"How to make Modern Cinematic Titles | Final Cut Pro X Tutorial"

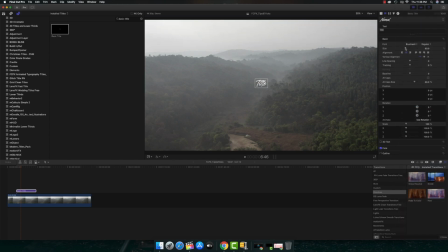[4:08]
brush well into consideration and let's increase the font size looks good and let's add a title maybe i'll say cinematic block and uh it looks congested so let's give some tracking to it
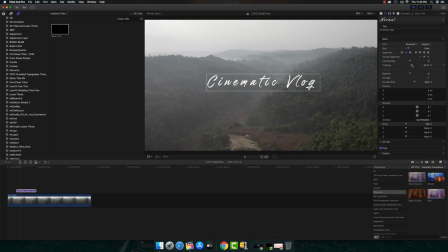[4:27]
okay make sure that it's readable so that people can understand what exactly you're trying to convey and once you're given the tracking it looks like uh it's a little bit more heavier on the size now is good it looks good now and let's go and try playing it and see how it looks
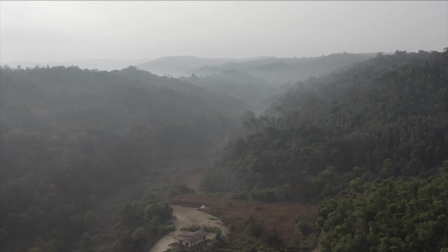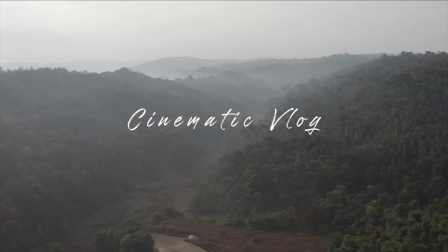[4:50]
boom it looks good but still there's something missing we want something more something
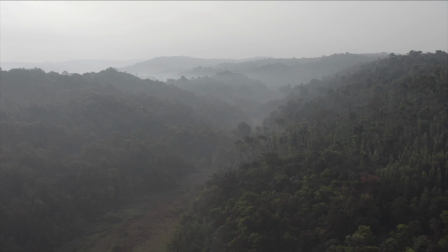[4:56]
cinematic and to do that let's add some effects because the font which you just saw or the title which you just
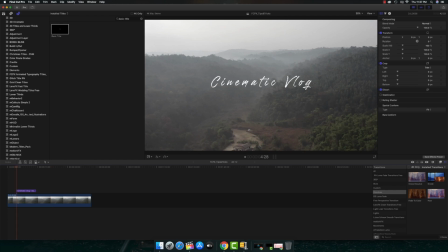[5:01]
saw is coming up randomly it's just popping up and we don't want that to be happening because it's cinematic text which we want to add in here and to do that we have to add some sort of an effects so let's go ahead and add some transitions
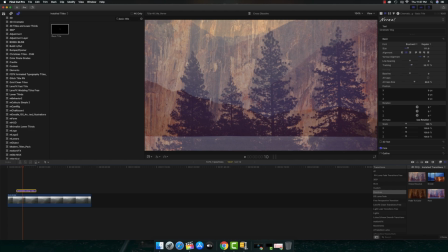[5:17]
to the title i have already selected the dissolved transition
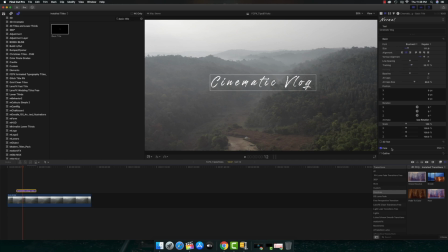[5:22]
so to add it just click on the title and double click on the transition it will be added boom once it is done let's wait for the rendering to be completed so let's play it okay looks good looks good but still
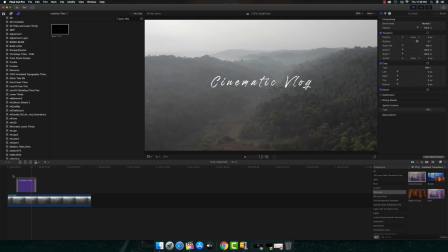[5:39]
this little bit of hiccups while opening up and closing up right so what that is because we're going to increase the level of transition so the
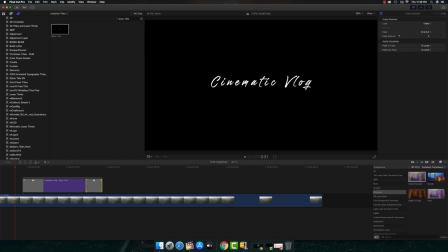[5:51]
timing has to be proper there so play around play around you will become perfect at the end
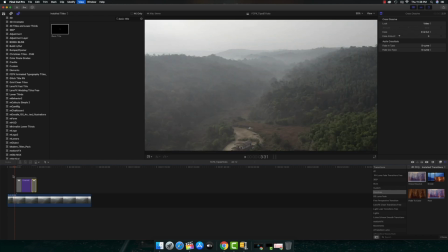[5:58]
okay all right so there you go it's already looking good so let's wait for the ending to happen this looks good this looks amazing isn't
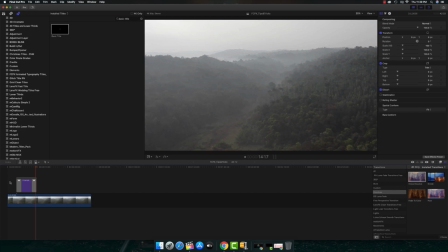[6:12]
it it's beautiful okay so now we got it now but still there's something missing so so let's give something some more vibe and order to it by adding some music
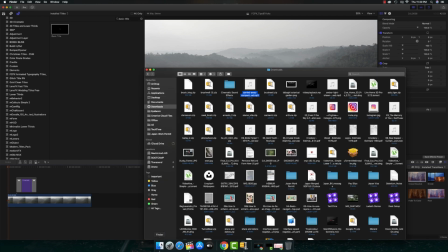[6:24]
some effects and to do that let me go ahead and pull up some sound effects maybe
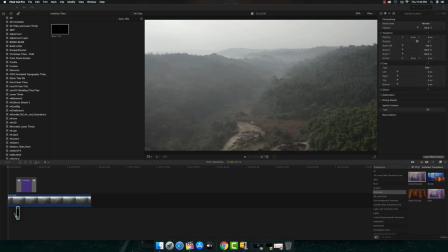[6:33]
yeah this looks good for me right now good now let's add some music to it I
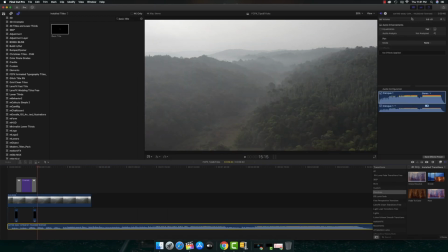[6:39]
have already downloaded our music from music bed so let me go and decrease sound as well here ready for the magic let's check it out
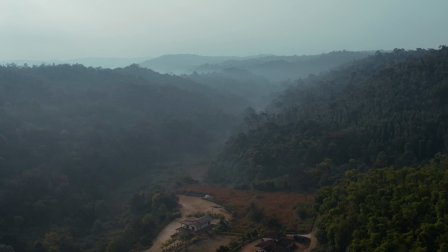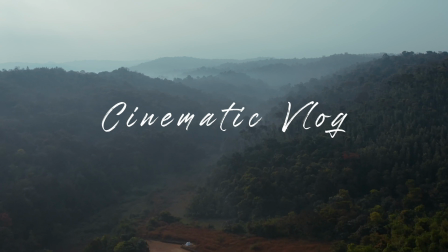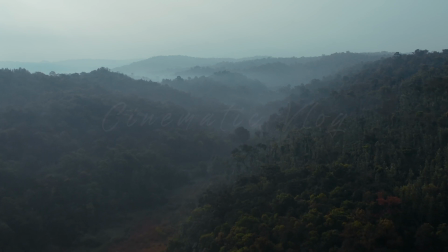wasn't that cinematic wasn't that beautiful well i hope you guys enjoyed this particular video and if it was informative useful for you guys please go and share it with your friends and family and thank you very much for watching and talk to you guys on the next one peace